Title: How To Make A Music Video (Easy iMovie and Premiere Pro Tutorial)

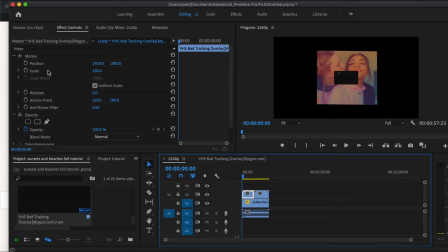[8:23]
Firstly, you're gonna need to ensure that the VHS tracking is the same size as your video. As you can see, I can see my video here. I'm gonna put it to the same scale so it's completely covering it. So firstly, I'm gonna scale it up to be the whole screen.
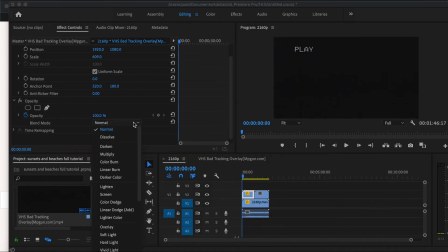[8:39]
You're gonna go to blend mode under opacity and you are gonna click onto screen. Now, as you can see, both will be showing.
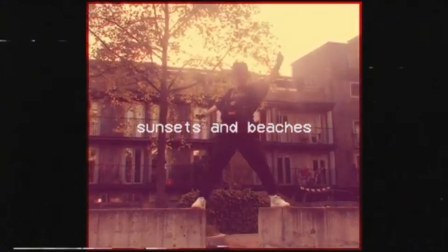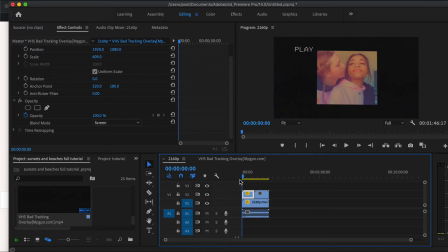[8:57]
Lastly, what I did is I just wanted to make the visual have more of a kind of like faded effect, looking like it's from a TV that's a bit tinted. So I went to effects, typed in color,
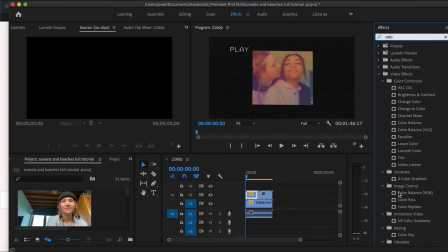[9:13]
and went down to color balance RGB under image control. To drag an effect, you just click onto it, drag it onto the image you want the effect to be onto. Then go to editing while still selected on the same image
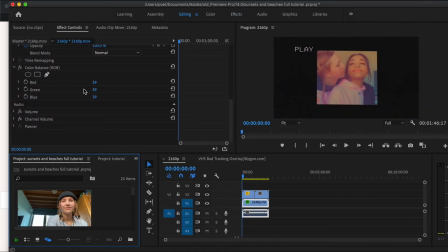[9:32]
And you want to go down, and as you can see now we have color RGB right here. To increase the reds, look, as you can see, that will increase the reds. This will decrease it, making it more green, etc. So I'll put the red up to 200 here.
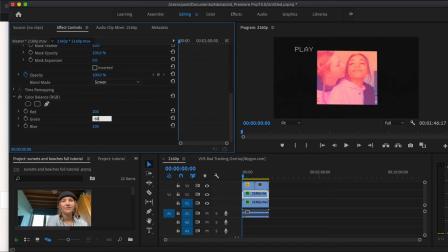[9:51]
Maybe put the green down a bit to 68 instead of 100. And then have the red on 83. It's literally preference, whatever you feel looks best for the video you're trying to make.
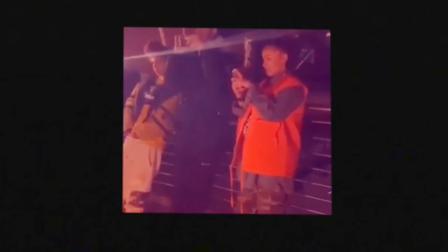[10:04]
And the color has become more red too, just as I wanted it, as the song's called Sunsets and Beaches.
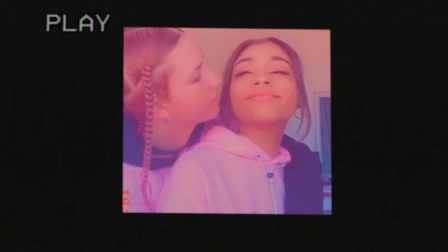[10:11]
I wanted it to have a sunset tint to it to just finish off the song.
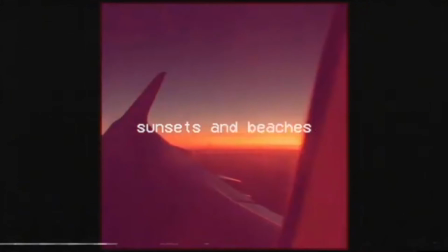[10:16] Come and stay with me, fly you away with me, live a fantasy,
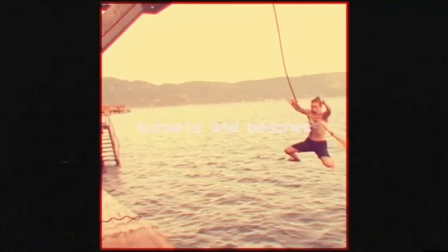[10:21] just you and me, you'll be my queen, dive into our dreams, escape reality.
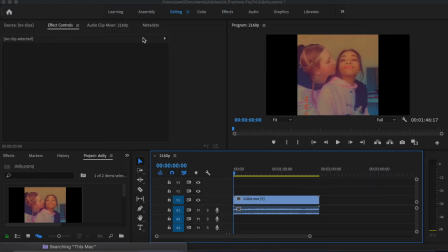[10:27]
A few extra tips regarding Premiere Pro. This tool here, the razor tool, as you can see, you click on it and you're able to cut your video anywhere you'd like. Then click on the arrow and you can move it across, so then this becomes empty here.
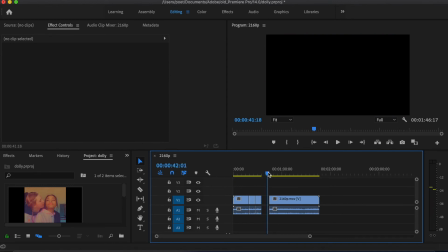[10:46]
Nothing will be playing here as I've just cut it. Then at the end of my video, I wanted to be able to put my name. To be able to put words onto your video, you need to go to File, New, Legacy Title.
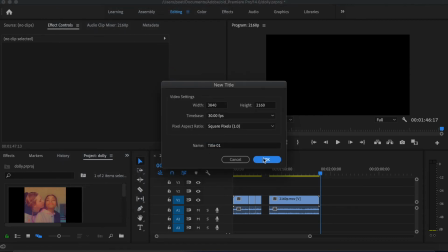[11:01]
Click onto Legacy Title, press OK. It brings up this area where you can type anything.
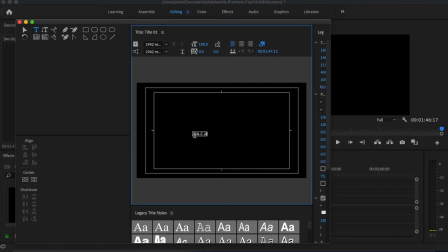[11:09]
So what I wrote was Marz Fay. Right now it's in 1942 report font. I wanted it to be in VCR OCD. Make sure it's in the middle. So here you have a line and center,
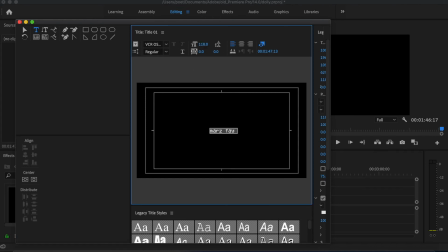[11:24]
and simply you click onto there and there, and it puts it right into the middle. As you can see, you can change the size, you can change the height, width, X position, Y position, font size, everything.
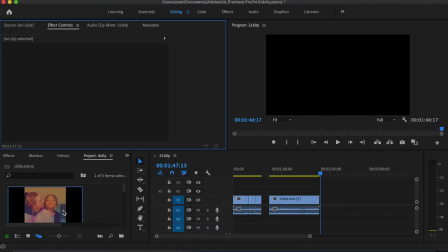[11:39]
You can change the color with all of these effects controls here. You go down in your library, which is always on the left hand side of the page, and I clicked onto it and I dragged it onto my video,
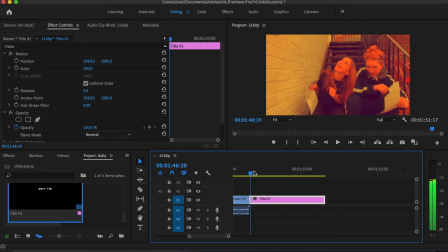[11:52]
put it at the very end of the video, so that when it went out, it went straight to Marz Fay.
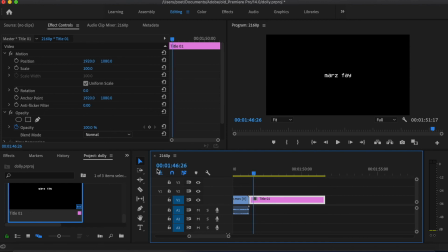[12:01]
So then to finish off, I went File, Export, Media, click onto this. It takes you to a media encoder,
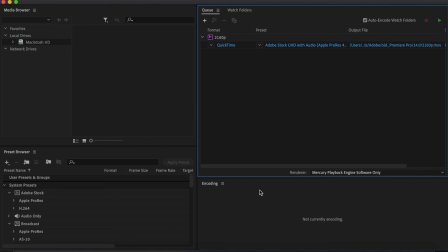[12:09]
and all you have to do is press enter on your laptop and you'll see it starting to download in this encoding area, and then it will be saved to your laptop. Some extra tips I would give you about planning the music video in the first place is definitely writing out different ideas about